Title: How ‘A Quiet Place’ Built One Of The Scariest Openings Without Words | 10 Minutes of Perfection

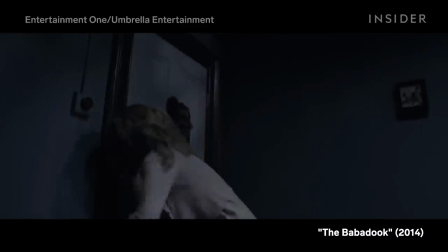(4:10)
And it will most likely never feel as scary. To get around this limitation, Krasinski chooses tension over an outright scare. Sometimes it's as simple as showing who we need to worry about right from the first image.
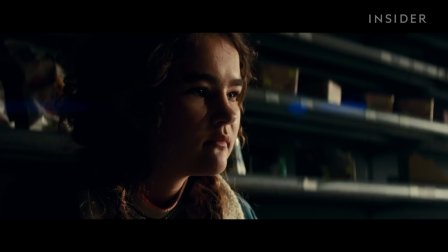(4:23)
After visually associating sound with danger, Krasinski delivers three key moments that gradually build intention.
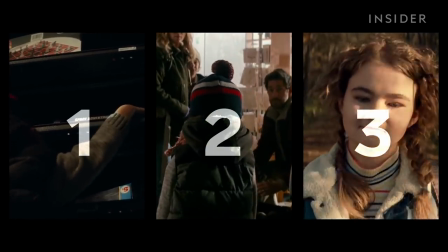(4:31)
And they are all achieved in the most brilliant way, by not showing themselves.
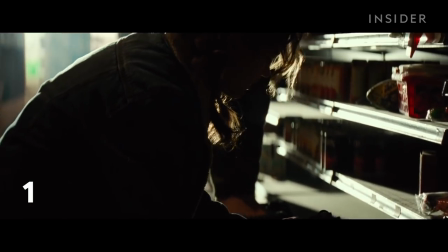(4:36)
Whether it's the sister jumping in out of nowhere to catch a falling toy at the last second, or the family gripped in fear by something the boy is holding that we can't see,
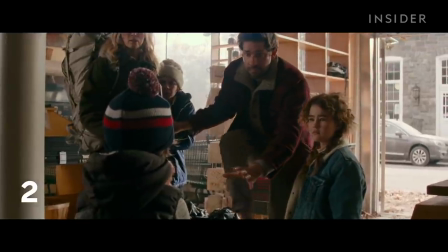(4:46)
Krasinski cleverly uses the film's show-don't-tell approach to deliver a unique sort of tension.
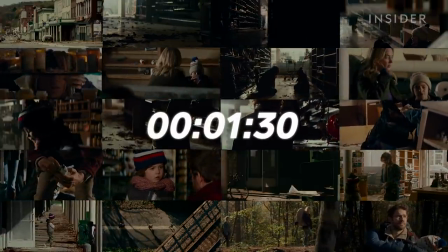(4:51)
Of the entire ten minutes, almost a minute and a half is dedicated to this sort of tension building up until the final moment.
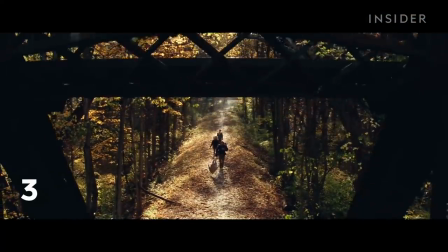(4:59)
The boy, whom the audience already knows will be the source of trouble,
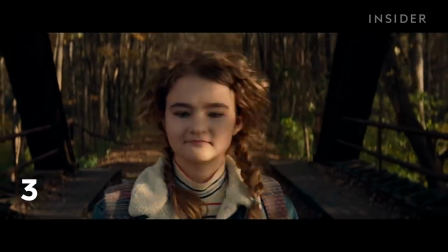(5:03)
is shot only from a distance or partially hidden until that dreadful noise begins off-screen.
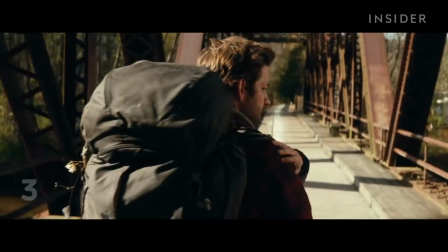(5:10)
For even heavier impact, the reveal happens twice, books,
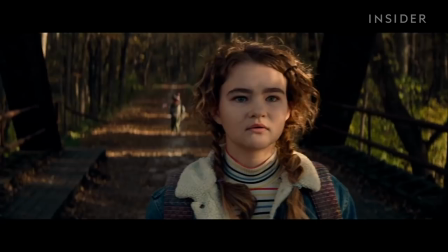(5:14)
once through the ears of the parents and then through the perspective of the mute sister who visually confirms the present danger.
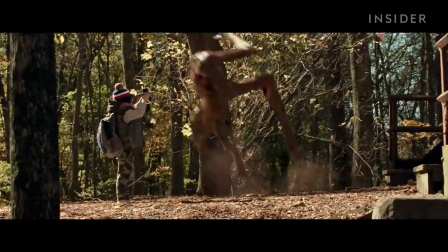(5:21)
And as the film kills off the most innocent and powerless of the bunch,
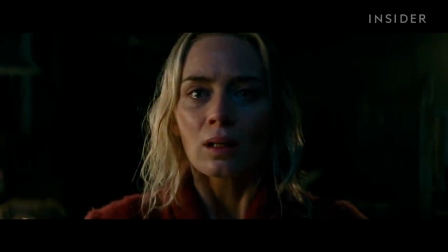(5:26)
the audience is once again reminded of the gravity of the danger and the fact that anyone can die at any moment.
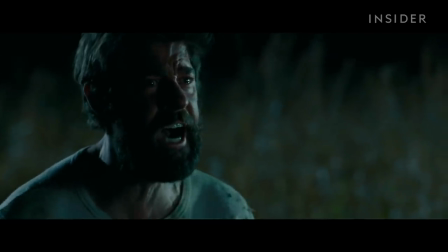(5:37)
The reason why the opening to A Quiet Place is so brilliant is that it allows the film to go anywhere,
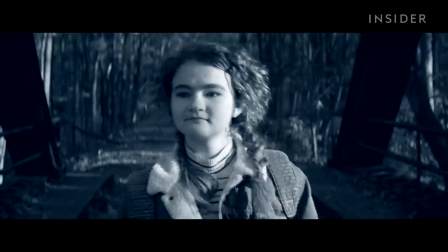(5:43)
establishing its unique world, rules, characters, and their struggles and traumas all in under 10 minutes.
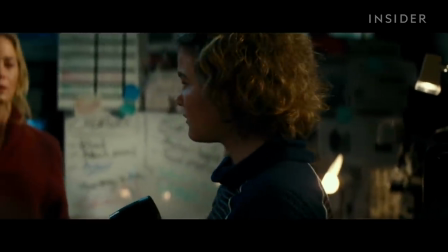(5:51)
Because the role of an opening is not to open just the film, but to open its story to unlimited possibilities for its audience to enjoy.